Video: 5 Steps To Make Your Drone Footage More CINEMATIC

Today I'm on a rooftop in Chicago and I'm going to help you guys get some more cinematic drone shots just like these. Let's get into it.
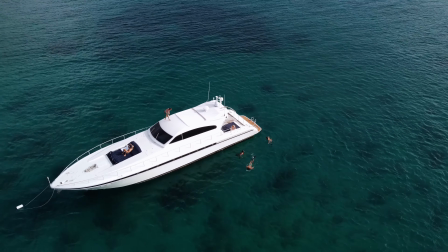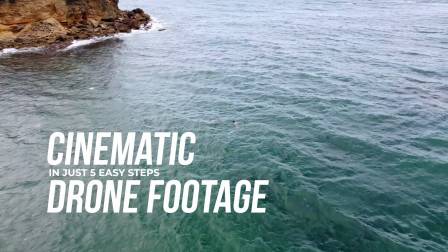Okay the first thing that we're gonna do is make sure our settings are dialed in.
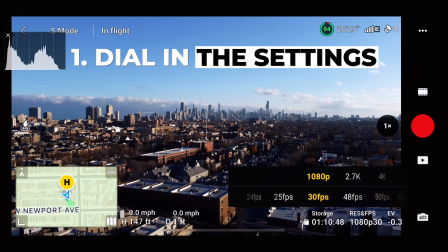So we're gonna first make sure we're shooting in 4k and 24 frames per second. That's gonna give you that nice motion blur in the highest quality. Then also you're gonna go over to your camera settings.
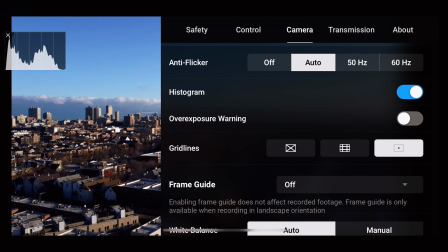Make sure you have your histogram on because I'll help you gauge whether your lighting is correct.
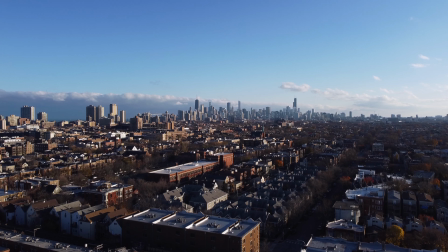As you can see we have this nice Chicago skyline in the in the foreground but the second tip is make sure you have a plan before you get up flying.
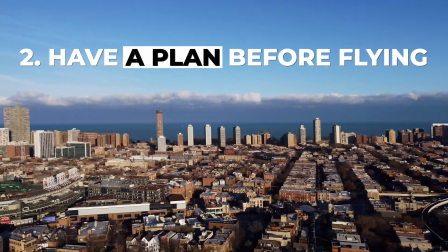So I wanted to film Wrigley Field which is right there.
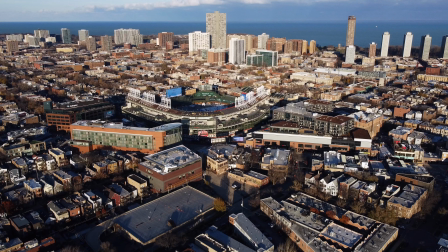So we're gonna get over there quickly because we want to have a plan so we can serve our drone's battery
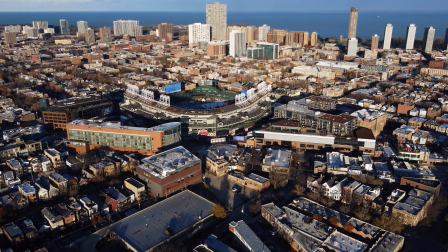life because we all know they don't last for long like 20 minutes 30 minutes if you're lucky. So we're gonna fly on over there and the key thing when you're planning out something is always have a subject that you want to film it'll
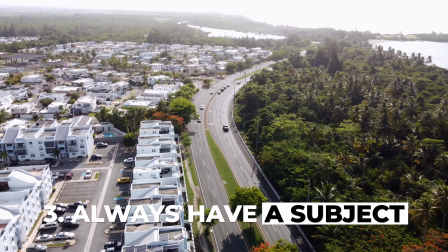kind of lead the viewers eyes to something in the image to kind of give them something to focus on in your drone footage also make sure you're
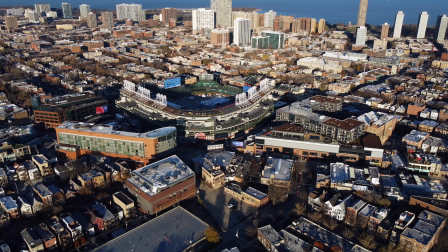not kind of flying into the Sun you want to be filming with the Sun so as you can see here the Sun is all the way over there and
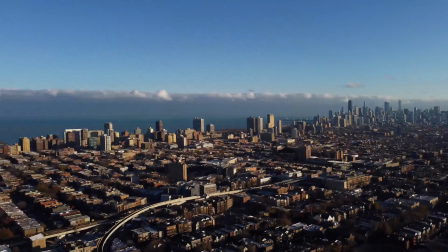we are basically filming in a direct line with the Sun that's one key thing you want to do when you're planning out a shot and a subject that you want to film is film from the side that the sun is going with your subject and also just take into account the wind speeds and the conditions that you're in when you're filming because you don't want to take off or get up in the air and then not be able to get back to where you took off from because that's always a disaster and a huge headache and when you're finding a subject like i did with wrigley field here you
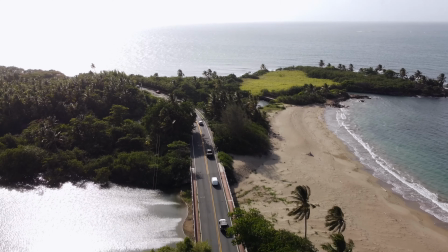want to pick something that's like a structure or a vehicle or a person doing something like this sick clip that
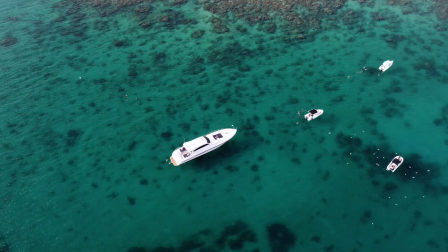I got while working in Puerto Rico, by giving your viewer something to key in on instead of just showing them a massive landscape that all blends together, it really helps making your drone footage look a little bit more cinematic. When I started flying drones, I was 14 years old. I got a DJI Phantom 3 for Christmas and I was i was amazed i couldn't believe what this drone was capable of and so i was kind of just more focusing on the amazing technology and not focusing on how to get the best shot with it so i was just recording anything doing awkward shots and the thing that changed my drone footage to be able to use it for clients and use it on my short films
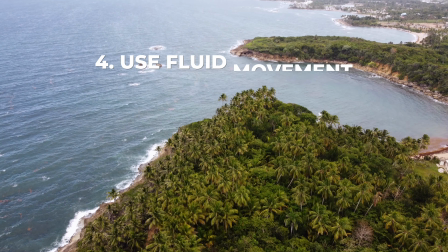was i started using intentional movement and once i learned how to record in a constant fluid movement my drone footage improved drastically. There are a bunch of different movements you can use when you're flying your drone, but if you want to stand out and get that cinematic stamp on your footage, these are three keys. Whatever movement you use, make sure it's to accentuate your subject. And second, try to have two or three axes of movement because it kind of adds more depth and life to your footage that just simply going forward or simply going backward just doesn't really do it. Whether that's moving your drone in two different directions like forward and up or implementing your
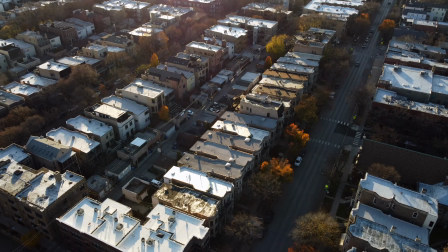camera's movement by panning the camera up and down as you're moving forward and up as well or backward and up. So here are a couple of my favorite multi-axis movements when you're flying your drone. This is going to be the forward and pan up. Helps when you're establishing your subject kind of like this shot of the side of Wrigley Field.